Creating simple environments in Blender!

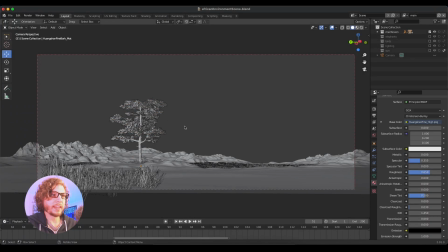Hey everyone, Kenan Proffitt here. In this video, we're going to take a look at this environment render that I did using Blender, and we're going to just kind of break it down and go through the different steps that I took to create this final image. So this isn't necessarily a full tutorial, but we're just going to kind of break down
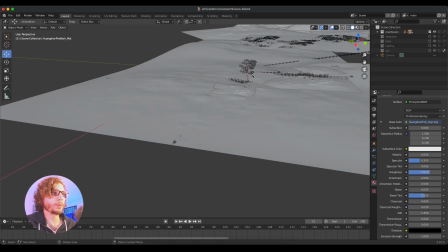how I made this image and hopefully give some good tips along the way so that you can take kind of a more minimalistic approach to your renders,
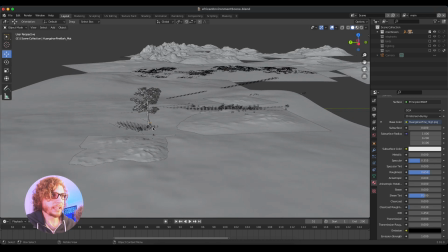and how it doesn't take that much work to just grab a few assets,
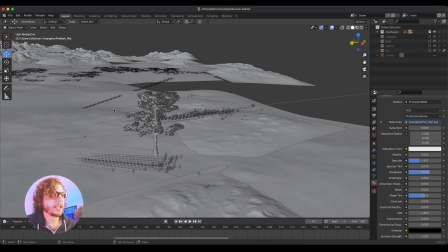arrange them in a way where the composition looks nice, and you can get something that's really good for your demo reel or your
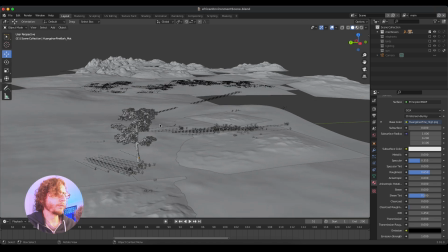portfolio.
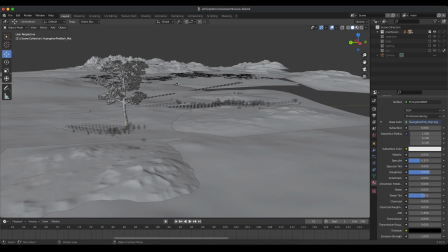I do want to mention right off the bat here, if you're interested in sort of reverse engineering this whole scene file, I am making this available for download, so the link will be in the description.
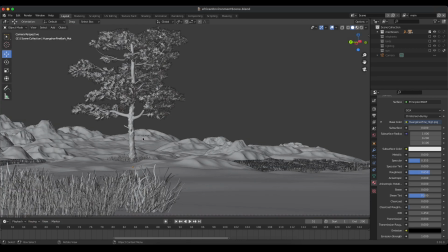You can download and follow along. So the goal was to just create a nice African environment landscape.
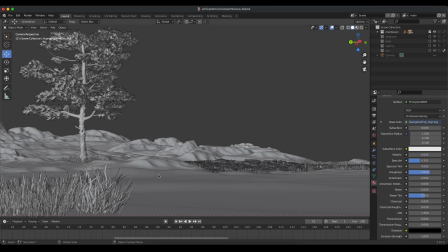Jumping right into Blender here, you can see it looks far more complex than it really is.
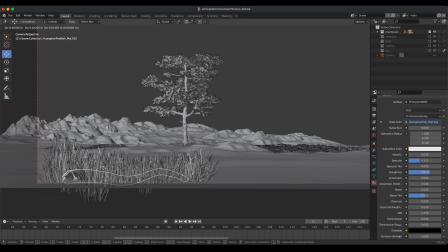If you take out the elephants and the birds in the actual image, there's really only 5 or 6 assets here.
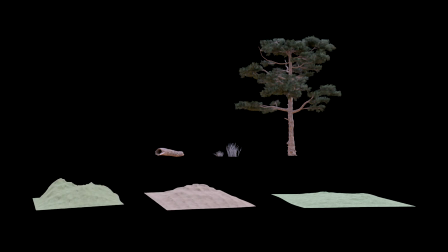Just a couple of grass clumps, the tree itself, which I made in Speed Tree and then exported to Blender. And then I broke off a branch of that to make a log to put in the foreground here.
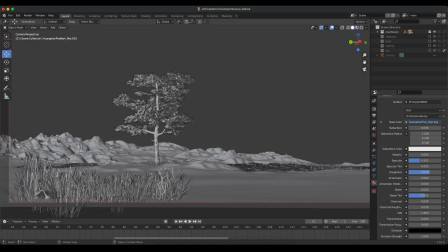I knew I wanted something kind of interest in the foreground. And then these grass clumps I just had duplicated and scaled them in different positions, rotated them around to give some foreground interest.
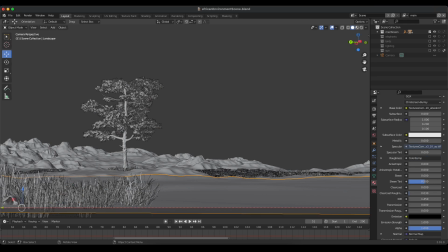I also used a couple of particle systems on the foreground terrain to just instance the 2 grass clumps all over.
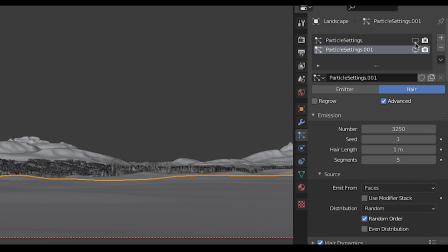And then I did some on the midground as well, just to add a little bit of contrast.
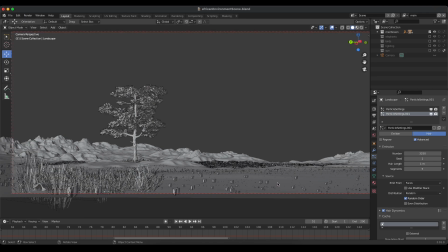And this is primarily just so they would catch light and add some more interest.
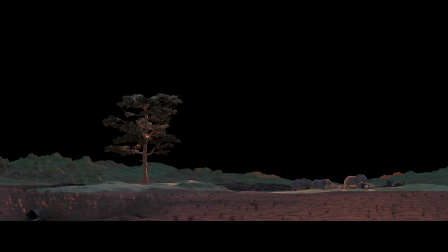I didn't want this to be a very foliage heavy scene, but it's important to have some grass in a render like this.
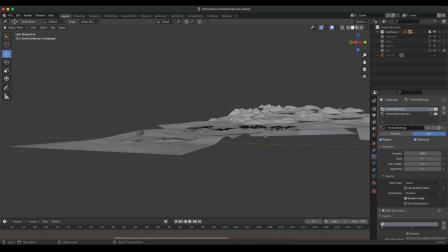And then of course you can see how messy this whole background is.
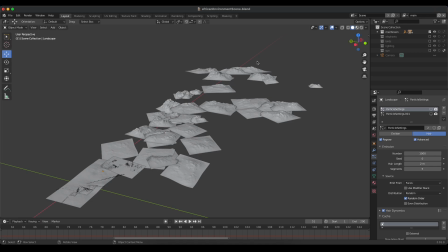The reason I duplicated so many terrains and went as far back as this, I could have just done an image or something, but I did use the mist pass in the render settings.
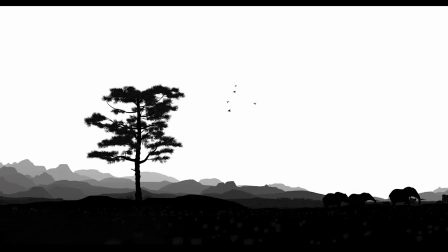So I wanted to get this nice mist layer that I could then use to
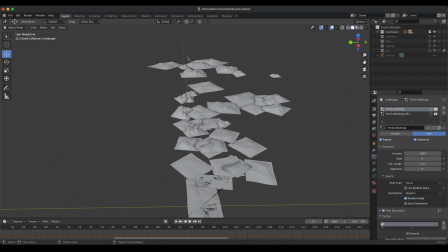further help the composition and draw the focus to my focal points here.
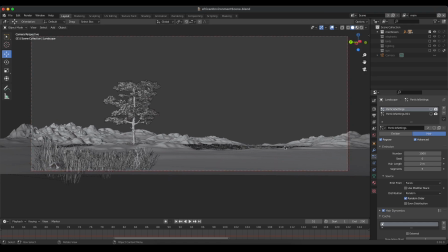So that ended up working out really nice by having so many of these, but you could certainly get away with just a much simpler backdrop. Now the initial focus of this image was of course this tree, and even in the final render that's definitely what you see and noticed first. A captivating render really tells a story in some way or another.
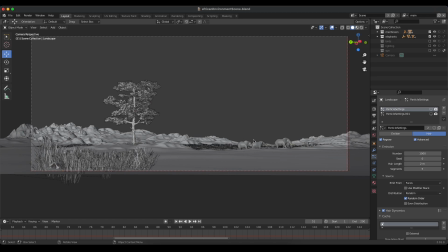I showed this image to one of my good friends from work, and he suggested the scene be backlit using a sunset silhouette.
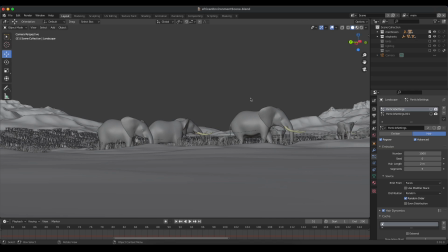And then once that idea sort of clicked, everything just sort of started falling into place with the story of these elephants kind of traveling across this desert field. And you still get the nice tree as the main focal point, but then your eye quickly goes toward the elephants and the nice sunset.
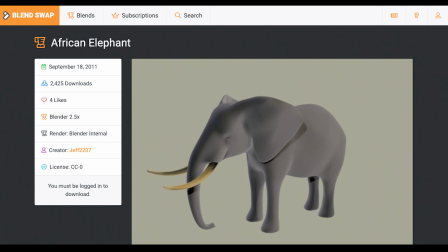So these elephants I didn't model myself. They're from this user on BlendSwap, his sort of cartoon looking elephant.
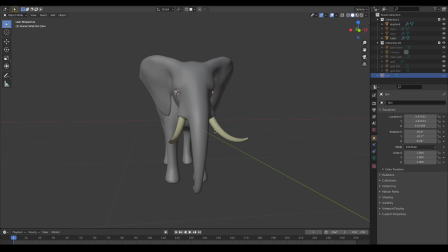I did modify the geometry a bit.
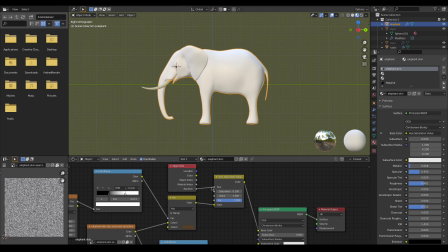And then I just put a very simple elephant texture image on there, mixed in a little bit of roughness,
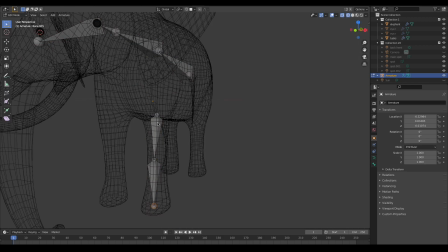and I did add bones to the trunk and to the body just to give it something where I
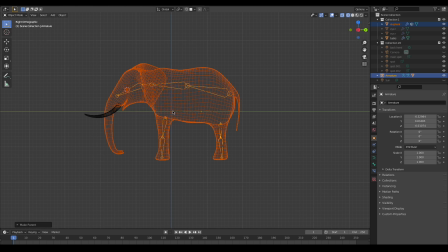can really work with and make some different interesting poses that work.
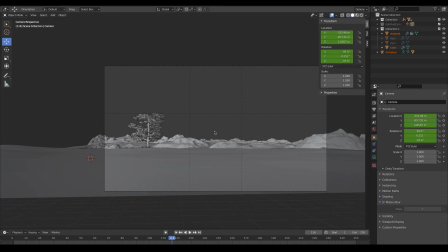So then I just appended that elephant that I had rigged up with my really sorry rig, and
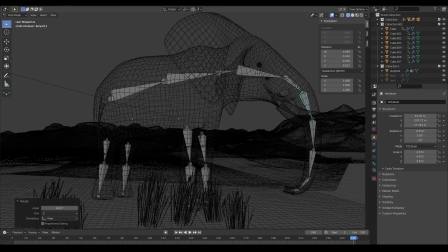started kind of posing away to get some interesting little elephant poses, doing different elephant herd things.
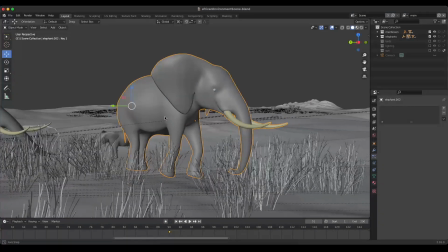It was during this time that I actually spent about three months studying the behavior of these magnificent creatures in order to better know how to pose them.
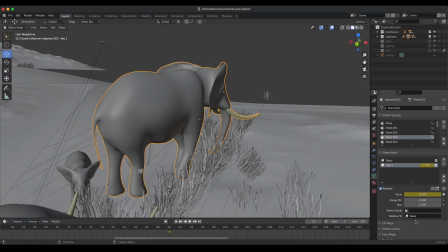Yeah, no, I didn't do any of that. You can see if you actually opened up my blend file, the poses are complete cheats.
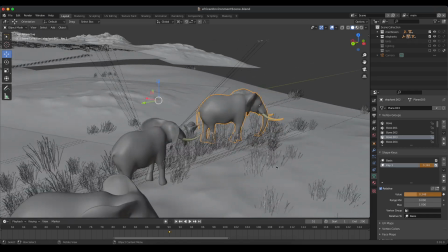They make no sense at all.